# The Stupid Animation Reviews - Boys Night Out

also let's note how incredibly biting these strippers are from the dominatrix
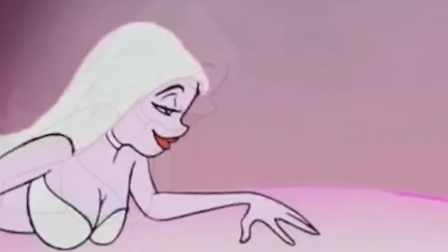4:42 with the whip to why hello emma frost and that one stripper with the face on her tip and so far I'm assuming most of you totally think that this Ted Newton fella is such a rambunctious little minx but you'd be wrong
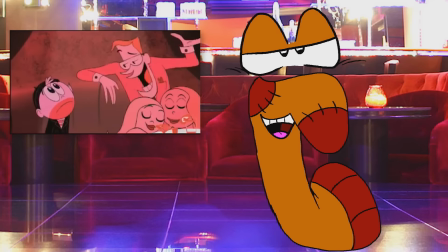4:59 what makes it more hilarious is how messed up it is and how self-aware the cartoon is on the situation or in more
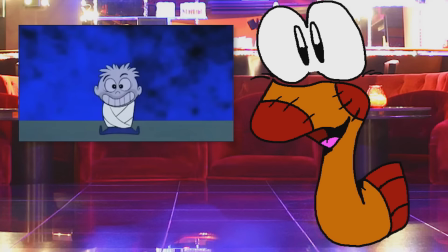5:06 simpler terms that's the joke and I think the Napoleon ending was also the dead giveaway on said awareness
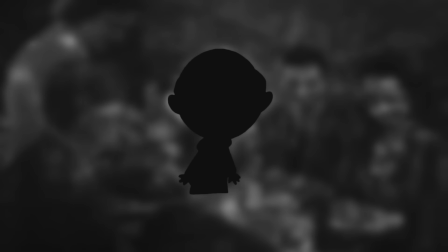5:15 So thus, the Lindbergh boy, after going through that experience, is now a different man.
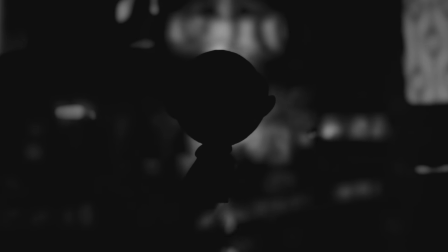5:21 Years later, his feelings and treatment of women change entirely. He'll be the talk of the city and become the most wanted man for years to come.
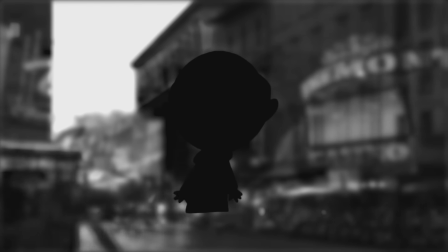5:31 That boy, or now man, will forever be Hugh Hefner, Playboy. What? You expect a dead hooker joke? Ha ha ha ha ha, you sick bastards.
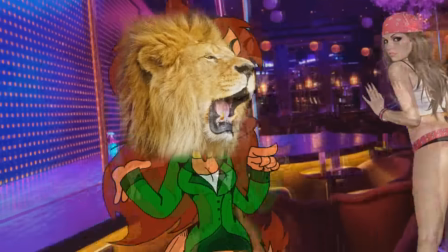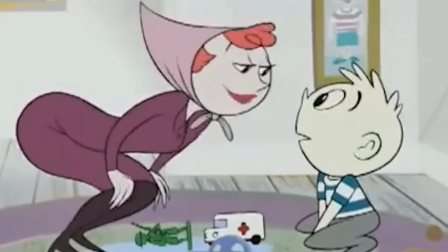5:59 Overall, we adore the short.
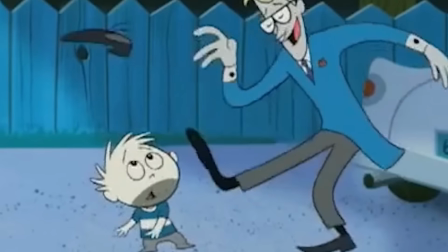6:01 It's quite ballsy with the setup and the animation style is a beloved classic that will go on and evolve to the end of time.
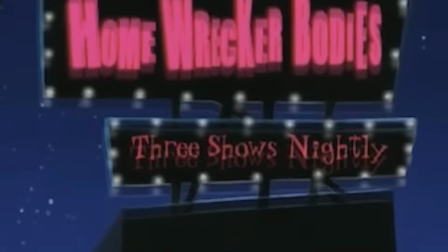6:10 The bold outline and simplistic UPA animation style.
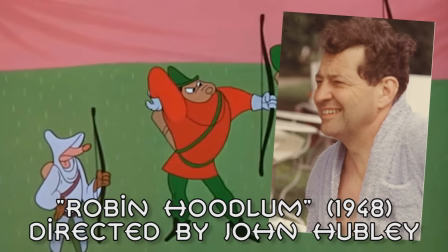6:15 The style started off big, with animator John Hughley's Robin Hoodlum, and later Gerald McBoing-Boing, and Rudy Toot 2.
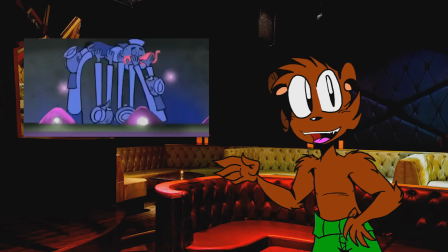6:24 The style is done most likely to save costs in animation and simplify the character designs.
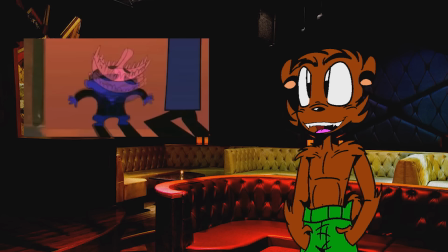6:30 But in turn, instead of it being dumbed down to the point of it looking bland,
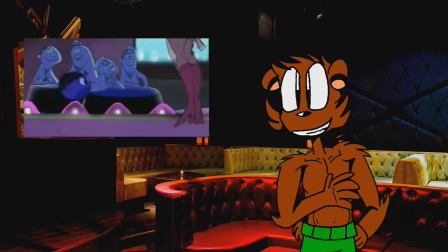6:35 it makes the designs look unique, pleasing, and even more recognizable in the end.
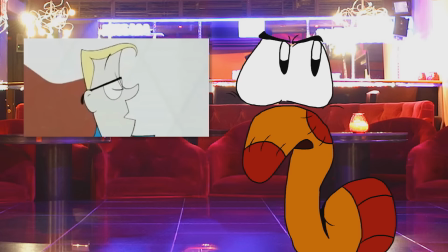6:40 Yeah, there's no complex detail in muscles or any complicated piping or grid or anything like that in the backgrounds,
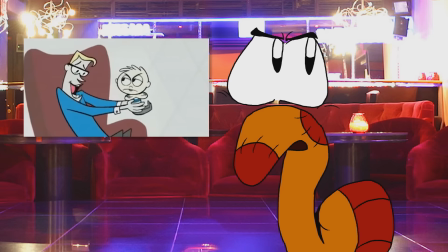6:49 clothing, or even objects in the world of the animation.
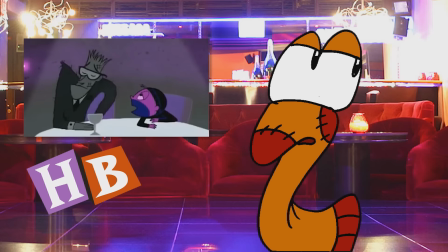6:52 Even Hanna-Barbera in Filmation does animation like that with their more comic book-esque designs.
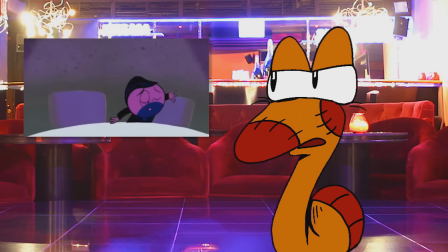6:59 They move stiff and just look corporate. it.
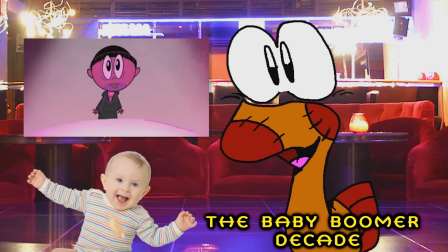7:03 Overall, the best way to sum up the art style along with the baby boomer decade in a nutshell is sleek and simple. With those designs, without knowing the cartoons, you can tell the characters from their personalities. Like Dexter, for example. He's just a box. Thus, like all scientists, he's pretty much close-minded.
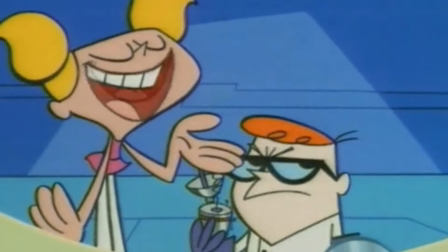7:32 Or Didi being more happy and free-spirited is more loose like her
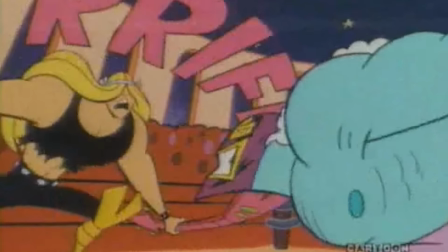7:37 arms and legs being all lanky or you can tell who the bad guys are by them
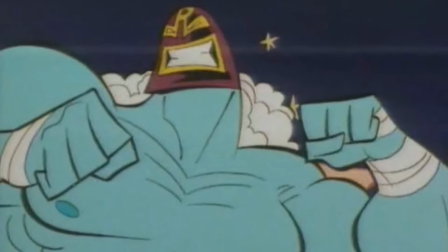7:42 looking all sharper and exaggerating with their limbs and back going for
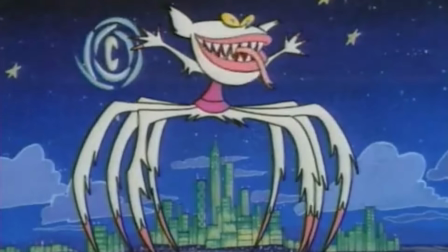7:47 a hunchback look showing how crooked and creepy they are.
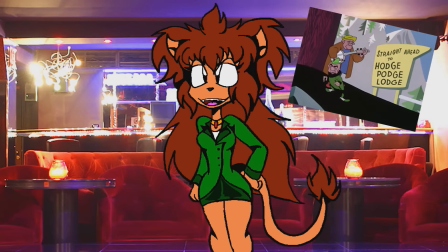7:52 Plus, the UPA animation style likes to exaggerate people's body type or character traits through physical attributes. Smaller, rounder characters are cutesy and childlike. Male shoulders, chest, and jawlines are all made up of squares and triangles to emphasize their manliness.